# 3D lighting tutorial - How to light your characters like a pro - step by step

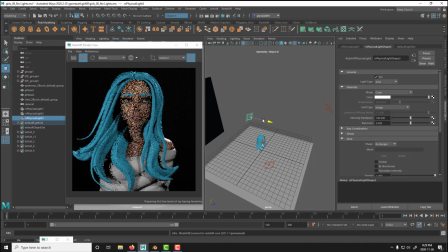(8:13)
And the intensity, I normally leave it in 100. As you can see around the shoulder, this is what is gonna break my character from the background. And let's put it up a little bit. So this is the rim light. This is what the rim light does. And right now it's
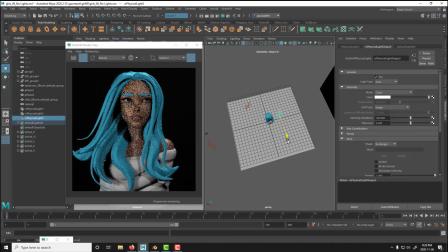(8:36)
super, super intense. But I'm just gonna go a little bit closer and probably go a little bit down like that instead. So I can get like a more of this part brighter. That's what I'm looking for, this part here, these bright parts.
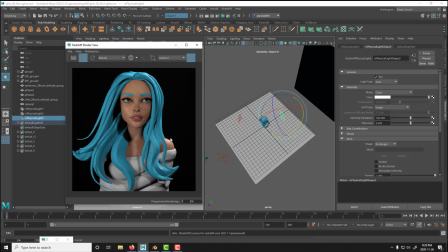(8:52)
It doesn't have to be like total pure white in this side, but just brighter enough that it breaks from the background.
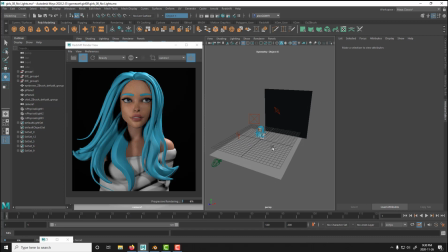(9:00)
Okay, so normally when I do a setup of lighting, sometimes people do a drop like that, or put like two planes.
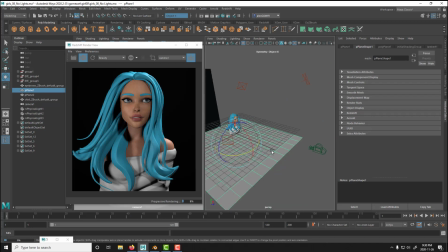(9:08)
Like I have a plane here, so the plane, what it does is just gonna get the light, it's gonna catch the light, and the light is gonna bounce. So it's gonna make my, it's gonna illuminate my character all the way, like all these parts from the bottom.
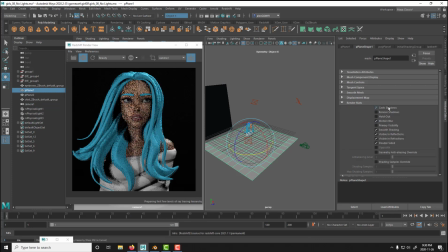(9:26)
So if I turn this off, you're gonna see that this part is gonna get darker right there. You see how dark it gets right here. But if I turn it on, like look at the difference.
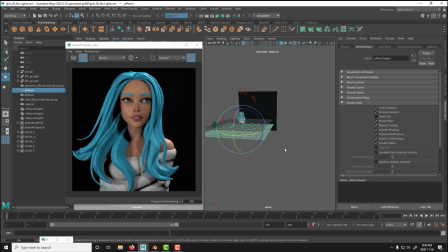(9:41)
It's gonna get a little bit brighter. Because all the lightings are bouncing. And if you change the color of this material, it's gonna affect as well this. Okay, so keep going with my lighting.
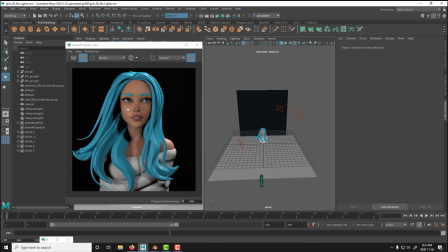(9:57)
there's another technique that I like to do. I think like a little bit happy with the way it's looking.
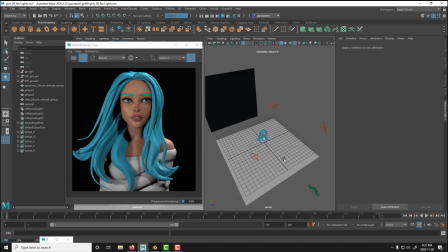(10:03)
And definitely there's another technique that I like to do. I'm just gonna move this one a little bit more.
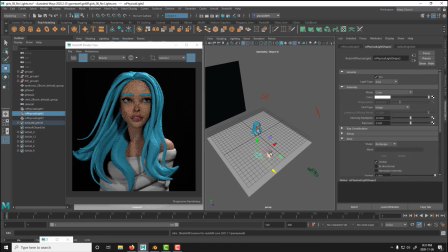(10:09)
Let's see, probably around here and around there. And I think I like this better.
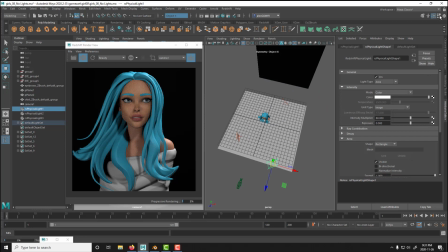(10:15)
And let's keep this one closer. Just don't like how this looks like that. I'm just gonna go with object mode. And let's get this closer, but this in this area better. Probably around there.
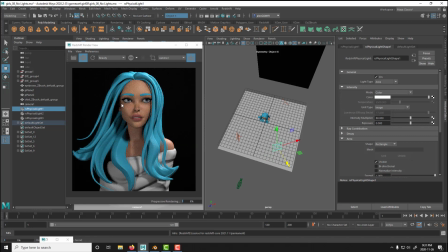(10:31)
Because I want this shell right here. This is what I want, this shell right there. So kind of like it breaks a little bit. Okay. So now the technique that I was telling you.
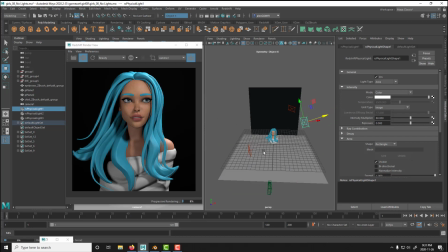(10:43)
So besides this, I use another technique. Not technique, but I use the help of another light. And that's an ambient light, a dome light, or using a HDRI.
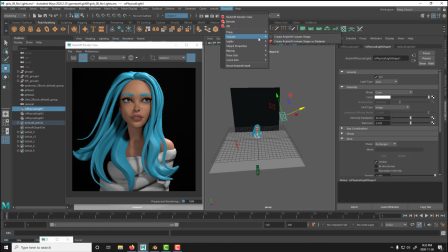(10:57)
Okay, so that's what I'm gonna create now. But that HDRI has to be very subtle.
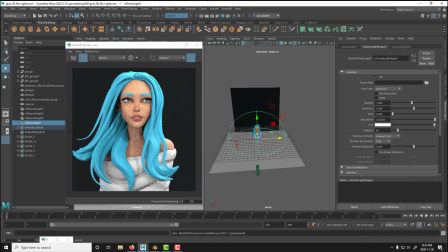(11:04)
It doesn't have to be like something really strong, because if you see the exposure on mine is in zero, just like a plain straight HDRI. So that's gonna bright everything up and it's gonna kill all the nice contrast that I have with my other lights. So I have my HDRI, but this is like too much.
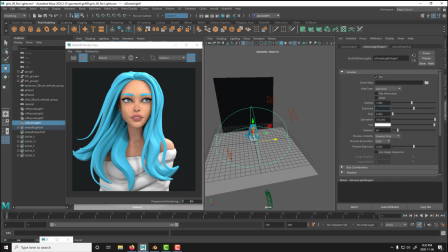(11:23)
So probably I just start like playing with value cells, -1 in the exposure.
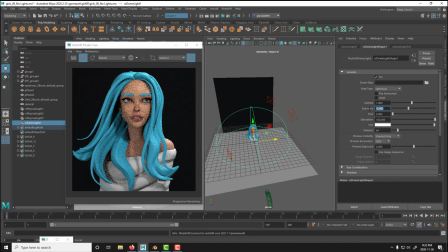(11:28)
So you see it gets a little bit darker, -2. And that's what I want, probably around -2, because it's still, it's kind of like bouncing and it's illuminating more my character.
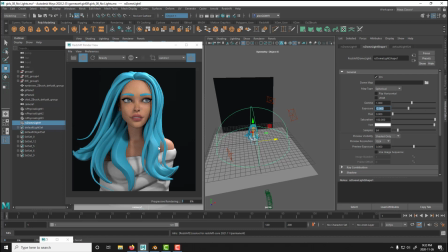(11:43)
It's kind of like giving it a little bit more of a life, but it's not like over lighting it. So it's a good technique. So you can see the difference right here if I turn it on and off. Look how dark it gets.
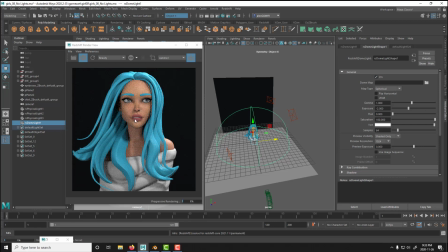(11:57)
But when I turn it on, it kind of like it makes the character a little bit, it punches it out more. So it gives it more a little bit of brightness. And I think it's nice to have that. But the other thing is like I don't use it just like plain.
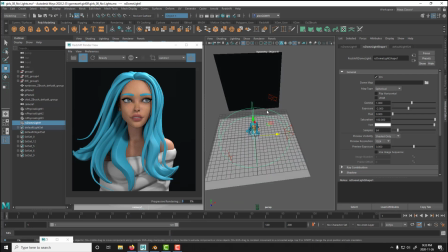(12:17)
I normally apply a map.